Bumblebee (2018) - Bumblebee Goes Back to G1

When I talked to some of the designers early on about the kind of emotional performance that I was hoping to get out of Bumblebee, I said you need to simplify.
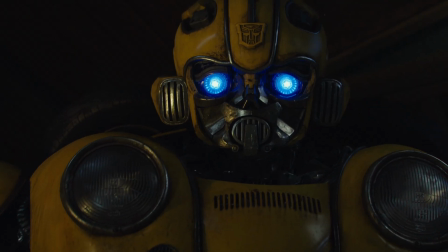As much as we can streamline what's happening in B's face, those things that then can move and be expressive are going to be that much more powerful.
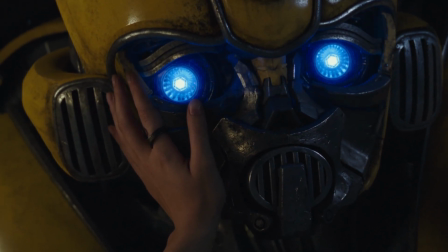For example, Bumblebee's eyes in this film are much larger and more expressive than they have been in previous films. We had to come up with a look for the eyes that allowed the animators to still express through the pupils.
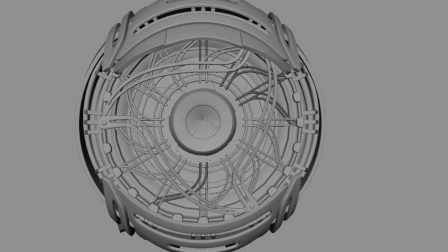You know, the pupils change size when he's scared or angry. So we wanted to put something in there that was complex, but not so complex that you lose the emotion.
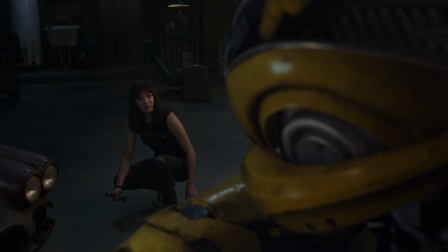Do you speak?
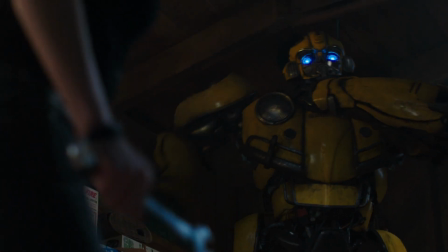And I think kind of opening that window to Bumblebee allows us to really, really see what he's thinking at every moment. So basically the previous Bumblebee was more alien looking like. So what we did with this one is that we brought more earth elements to it, something that you can relate on.
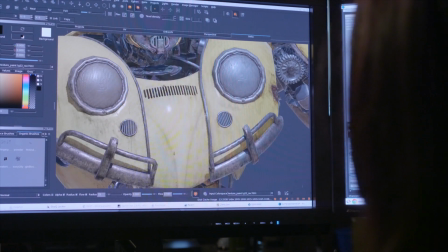So like lots of car parts, lots of like beetle parts, making sure like that we can see the transmission on his chest. The tires are the right tires of this time. When you see Bee, you see the beetle inside him, basically, and there's like all the details that you need to make sure they look real on camera.
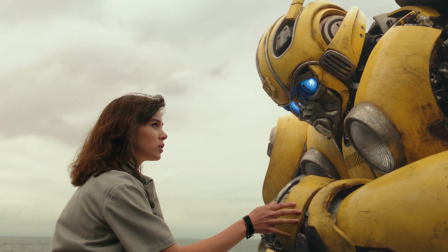The only person you can show yourself around is me. Okay?
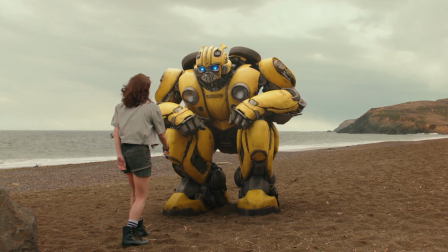The performance that the animators at ILM were able to get out of Bumblebee was extraordinary.
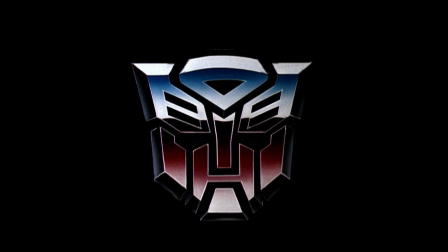He gives a beautiful emotional performance, and that's a tribute to all the artists at ILM. The Optimus Prime redesign was a really fun opportunity.
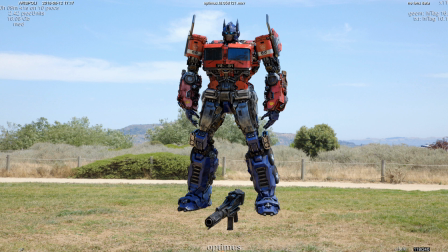We were able to take the character that we've all gotten to know from the previous films, and then really inject some of that G1 aesthetic into that character.
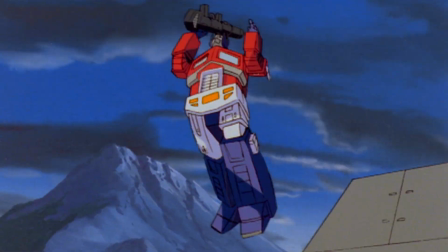The A.T.E.'s, The Optimus Prime was my favorite.
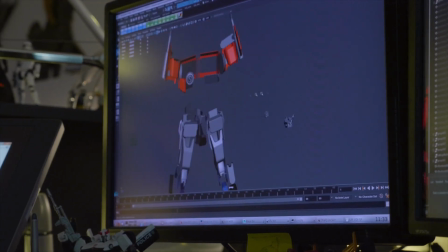And when they gave it to me, I was the happiest guy on this planet because I was the only one working on it, so I had to do it from scratch, which was awesome. It's not that super detailed muscle action on his face. It's more of seeing his overall simplified mask, and it move a little bit.
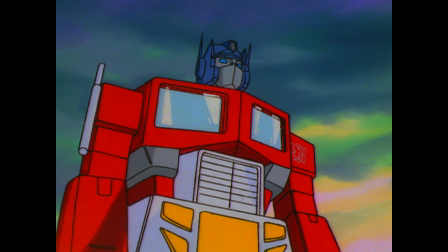And to me, that's a lot more reminiscent of the original cartoons. So, like, the Michael Bay Transformers and the Michael Bay movies.
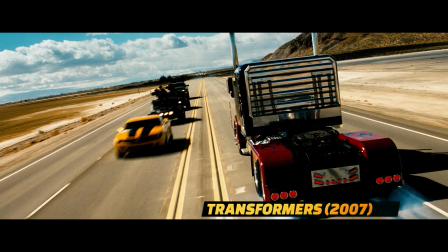It was more like an American truck.
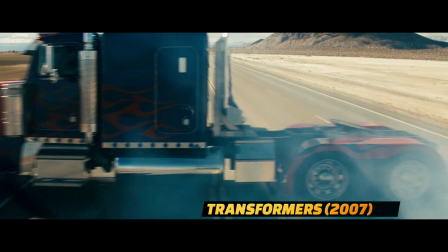It was a lot bigger, almost like a muscle truck. but the original truck is more like a European truck style with like the flat front. As we look on the 80s in a happy, nostalgic way, you get to look on the franchise in the same way and be like super excited.
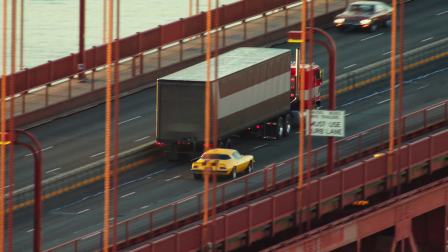So, at the end of the film, it really was so great to see Optimus in the way I remembered him back in the day.
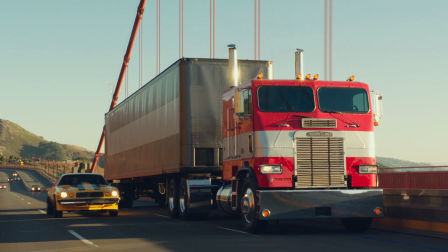That was the whole fun task about it. Optimus completely changed in that movie. We're going back to the original design.
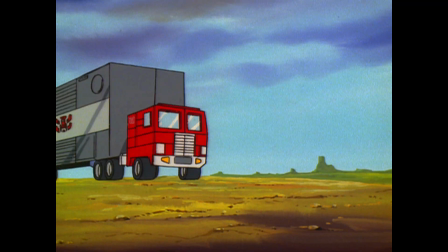He's the guy that you knew when you were a kid. When I thought about the Decepticons for this film, again, going back to my experience as a kid playing with these toys,
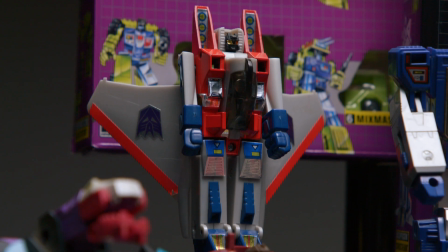Autobots were always cars, Decepticons were always aircraft. And so the first Decepticon we see is this incredible fighter jet. When I saw the art for Blitzwing, I almost lost my mind. It's just such a cool-looking character.
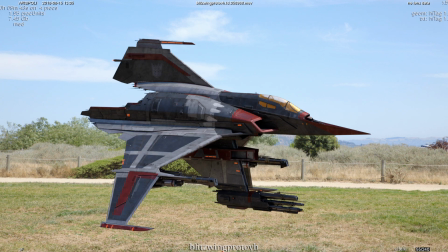He's got this intimidating silhouette with all these spikes coming out in all different with these wings and missiles, and he's a lot larger than Bumblebee, too.
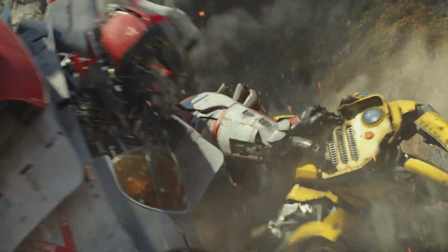You think you could hide?
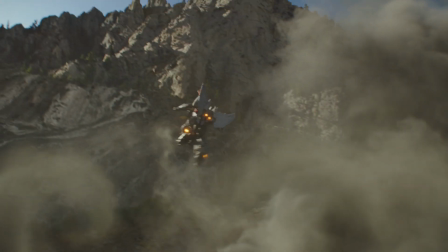This Decepticon is grabbing onto our little robot and dragging him up the side of a cliff and really, really beating him up.
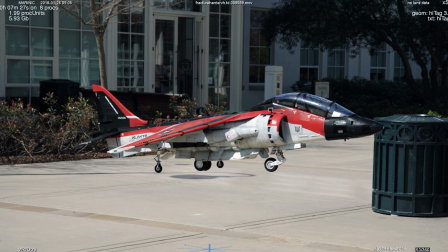When we were researching for the Decepticons, we realized that Shatter was a Harrier and Blitzwing was an F4.
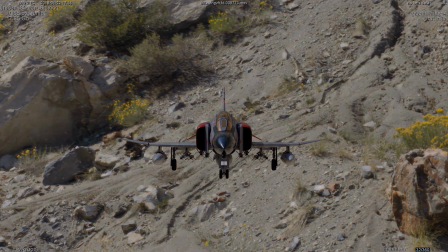And then we scratched our heads and just think, oh, how are we gonna get reference for this?
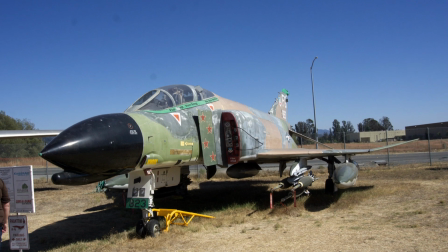And then we did some research online and we found out one hour up north, there's an air museum that had both of these planes there.
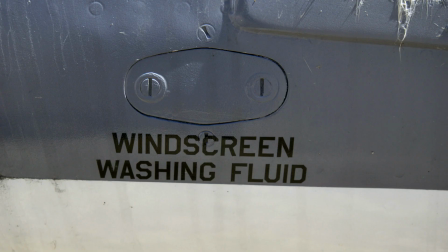So we drove up there and we photographed the heck out of them, and that's how we got reference for these two planes. So Shattern and Dropkick were the first two Triple Changers we've ever done in a live-action film.
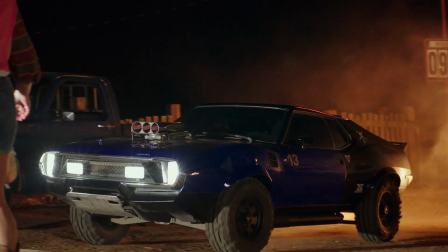It's just really exciting to take the robots to just a different level and have that extra complexity and dynamic nature to them.